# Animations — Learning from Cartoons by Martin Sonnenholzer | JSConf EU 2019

It would look something like this. but that doesn't feel really good because you can't feel the speed of the ball you can't feel the impact of the ball on the floor
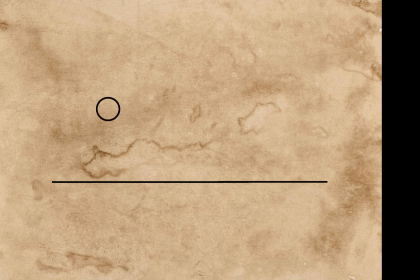and you can't feel how the ball jumps back to the air so what you can do instead is doing stretch and squash
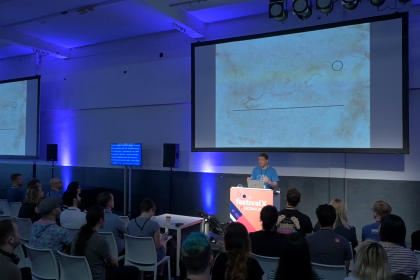you use stretch to show speed to show how the ball gets accelerated it,
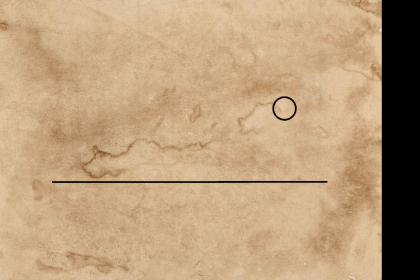and you use squash to show how the ball gets pulled, pushed into the floor, and how the energy goes back into speed afterwards. And you can not only use that to create a ball that bounces off a floor,
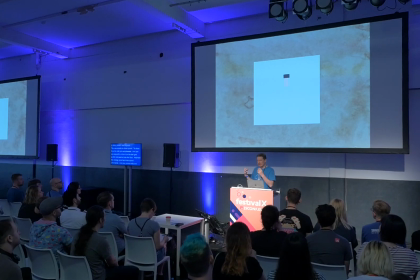but you can also use it to create a feeling for material. This box that is created with keyframes in CSS feels really squashy, it feels like bouncy. It gets adjectives, it's not just a box. So you have to keep a few things in mind when you do that. For example, you have to think about the volume. The volume of the object should not change because your brain recognizes if you just change the volume of the object by squashing or stretching it and it feels really off if you do that. And you can use squash and stretch to give objects weight and to give objects a feeling of speed and also to give them material, the feeling on how the material works. The second principle is anticipation. If you look at this stick figure, you would think, okay, what happens next? You would not expect it to just fly off in the air like this.
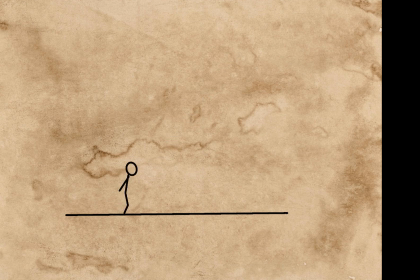It doesn't feel right, right? What you actually want to do is you want it to bend the knees and then go up.
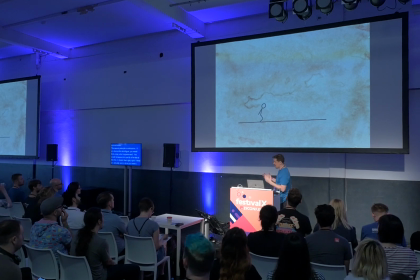Because with that, you give the viewer of this animation the feeling that something will happen. The user can anticipate what happens next. If I'm going down and I'm jumping up, you will expect me to jump up because you've seen me going to the floor and you expect something to happen here.
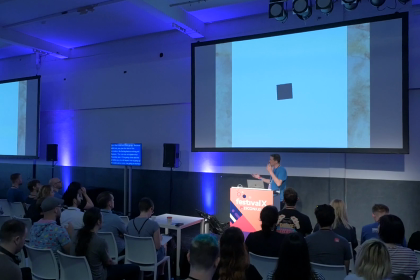And you can use the same in the browser when you do some wobbling animation before you do a bigger animation, before you show that you can drag and drop it. Also really important what I did not do here, but what can be really important for anticipation is the timing.
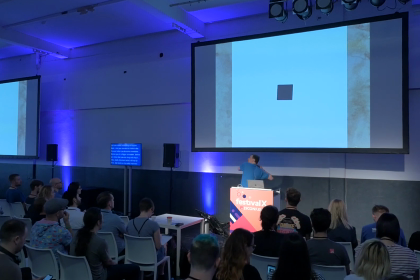So if you slowly start winding up before you do a really fast throw of a ball, this is It's also important, not only the winding up, but also the speed of how I do it.
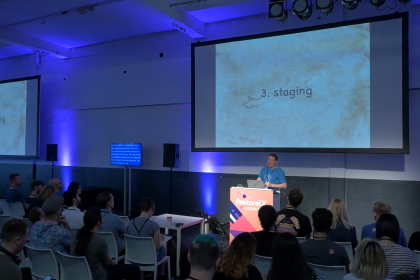The third principle is staging. Frank and Ollie said it's like that. If you have a presentation of an idea, it should be completely and unmistakably clear what you want to do. This means don't irritate your audience, your viewer, your user by pointing them in a certain direction and then doing something totally different. Look at this stage and all those arrows. I focus your view onto one point on the screen.
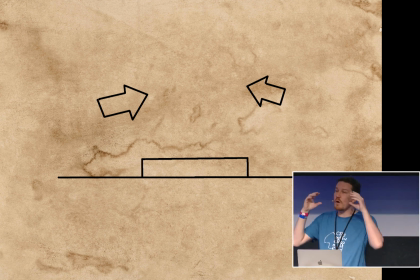It doesn't have to be the center of the screen, but I focus your view on one point of the screen. And you expect something to happen here, like a character appearing, like a magician. And use that technique wherever you do it.
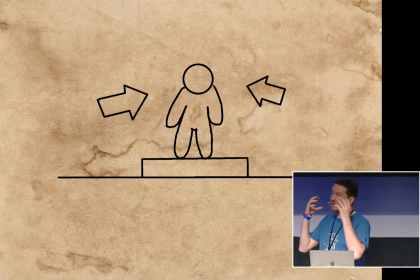If it's on the left or on the right, just use it to make it clear for the user where something will appear or something will happen. The same goes for when we are in the Western culture, we expect something that comes from the left to the right to appear on stage.
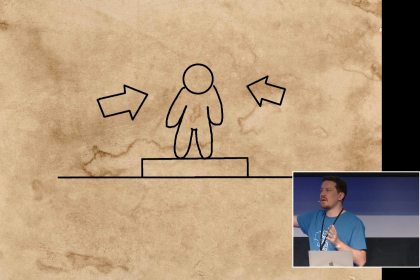If it goes from the center to the right, we think it disappears from the stage. And if you drop it down to the bottom of the stage, you think it will never come back. Keep those things in mind, because they are part of staging.